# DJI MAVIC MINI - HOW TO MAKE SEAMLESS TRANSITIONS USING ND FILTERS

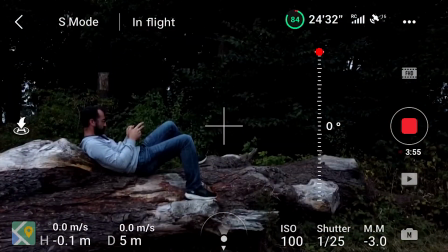[4:33]
I lined the camera up with me before I started, so I knew I could flip the gimbal up to 0%, and then carry on moving smoothly.
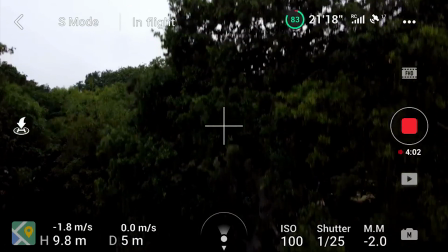[4:40]
Again I had it set in sports mode, because I wanted to move slowly at the beginning, and then go faster as I lifted up.
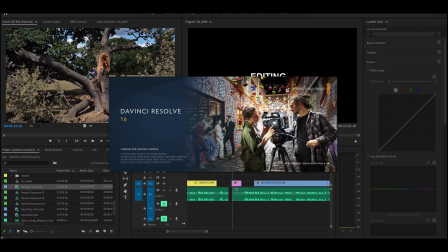[4:47]
And once we have all our clips, it's time to edit it.
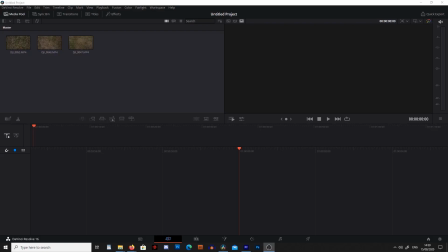[4:54]
Now to show you how to edit this, I'm going to do this in DaVinci Resolve, but you can do this in any program, and actually I'd probably prefer to do this in Premiere Pro. So what I've got here are the 3 files I want to use, and I've dropped them into the media pool. I'm then going to click on the editing tab down the bottom.
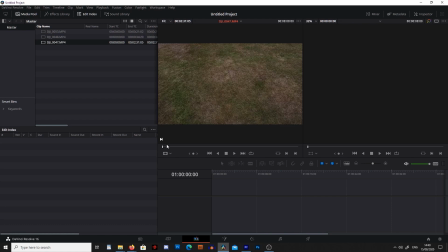[5:09]
Then what I'm going to do is I'm going to click on the first piece of footage, and I'm going to use my mouse to drag this little white line backwards and forwards to find out where I want the first clip to start. Now once I've decided where I want to start, I'm going to press I to mark it in.
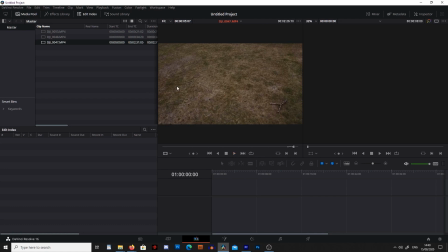[5:24]
And then once I know where I want it to finish, I'm going to press O to mark it out. Then once I've done that, I'm going to drag it down onto the timeline.
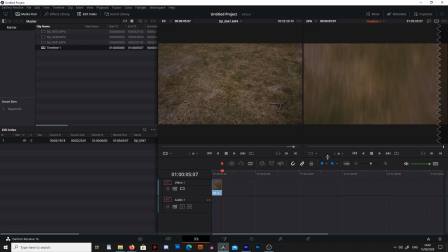[5:33]
Lovely. Next, I'm going to go to the second piece of footage, and again, I'm going to find where I want it to start. I'm going to press I to mark it in, and then press spacebar to play it through.
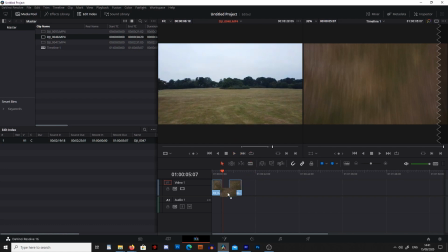[5:53]
And then I'm going to press O to mark it out. Then once I've got this, I'm going to drop this down next to it on the timeline. So now we have this. So I know this isn't perfect yet, but we're going to sort this out later.
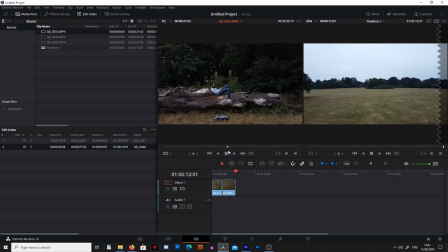[6:12]
Next, I'm going to go to the last piece of footage, and again I'm going to find where I want it to start. I'm going to press I to mark it in,
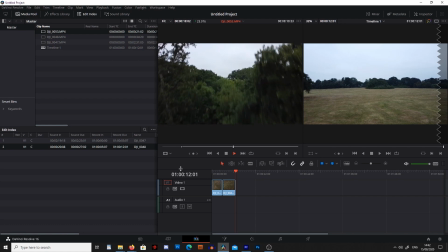[6:26]
and I'm going to press play to watch it through, and then press O to mark it out again.
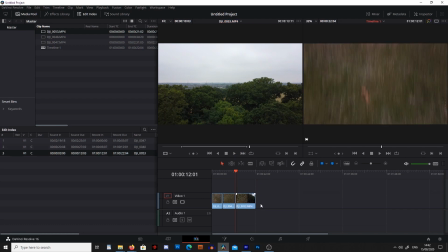[6:35]
From here, I'm going to drag this down onto the timeline, and now we've got our 3 clips next to each other. And this is what they look like. Now, as we can see, these still aren't very smooth transitions, and we've got a little bit of work to do.
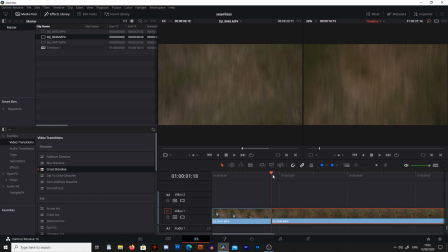[6:59]
So the next thing we need to do is go back to the transition we need to edit, then hold over it and see what's wrong. Now, as we can see, this frame here is fairly sharp, so I'm going to press the right arrow key, go through to a blurred part, and then press B to cut, A to select,
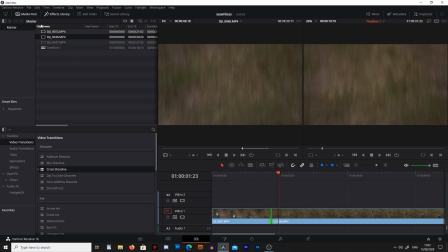[7:15]
and delete to delete. This will put the 2 blurred frames together. I'm then going to go and grab a cross-dissolve transition, make it a small one, and then I can play through. So I'm going to do the same on the second one.
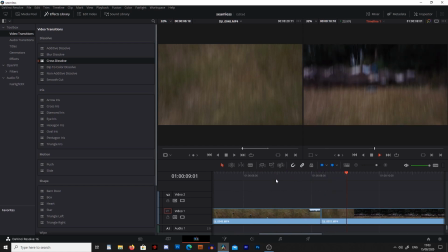[7:34]
I'm going to go back and find out why this isn't smooth, and obviously we don't want all the trees in the background with the white sky, so I'm going to press B to cut that out, A to select, and delete to delete, and then we should have the 2 blurred scenes next to each other.
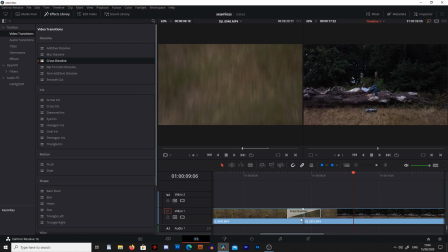[7:50]
From here, I'm going to go to the top left hand corner, grab the cross dissolve transition, and then make it smaller by dragging the edges in.
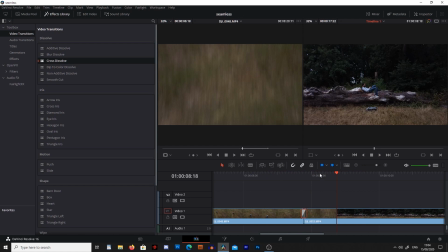[8:03]
And there we have a transition. Now this one's not perfect, and that's because I couldn't get enough blur when I flicked the gimbal up to connect with the second scene well.
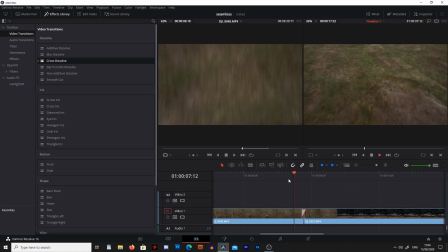[8:12]
But this is the best I can do, and it's not terrible.
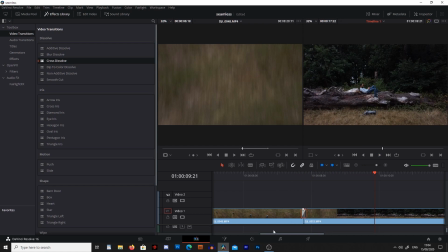[8:16]
But in the future, I'm going to make sure I have the gimbal down 90 degrees and then flick it up to 0 degrees to get the maximum amount of blur I can. Now the next thing I'm going to want to do is to add a sound effect. Now what I've done is I've gone into the YouTube audio library and I found this sound effect.
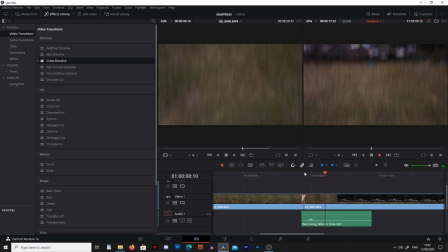[8:32]
Now this one's called Rake Swing Whoosh Close, and it sounds like this.
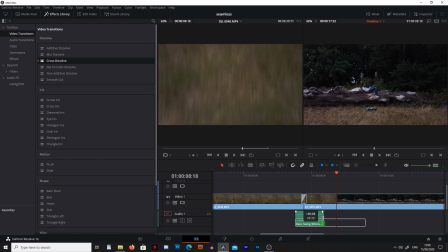[8:38]
So now I'm going to drop it over the transition to tell the transition a bit more.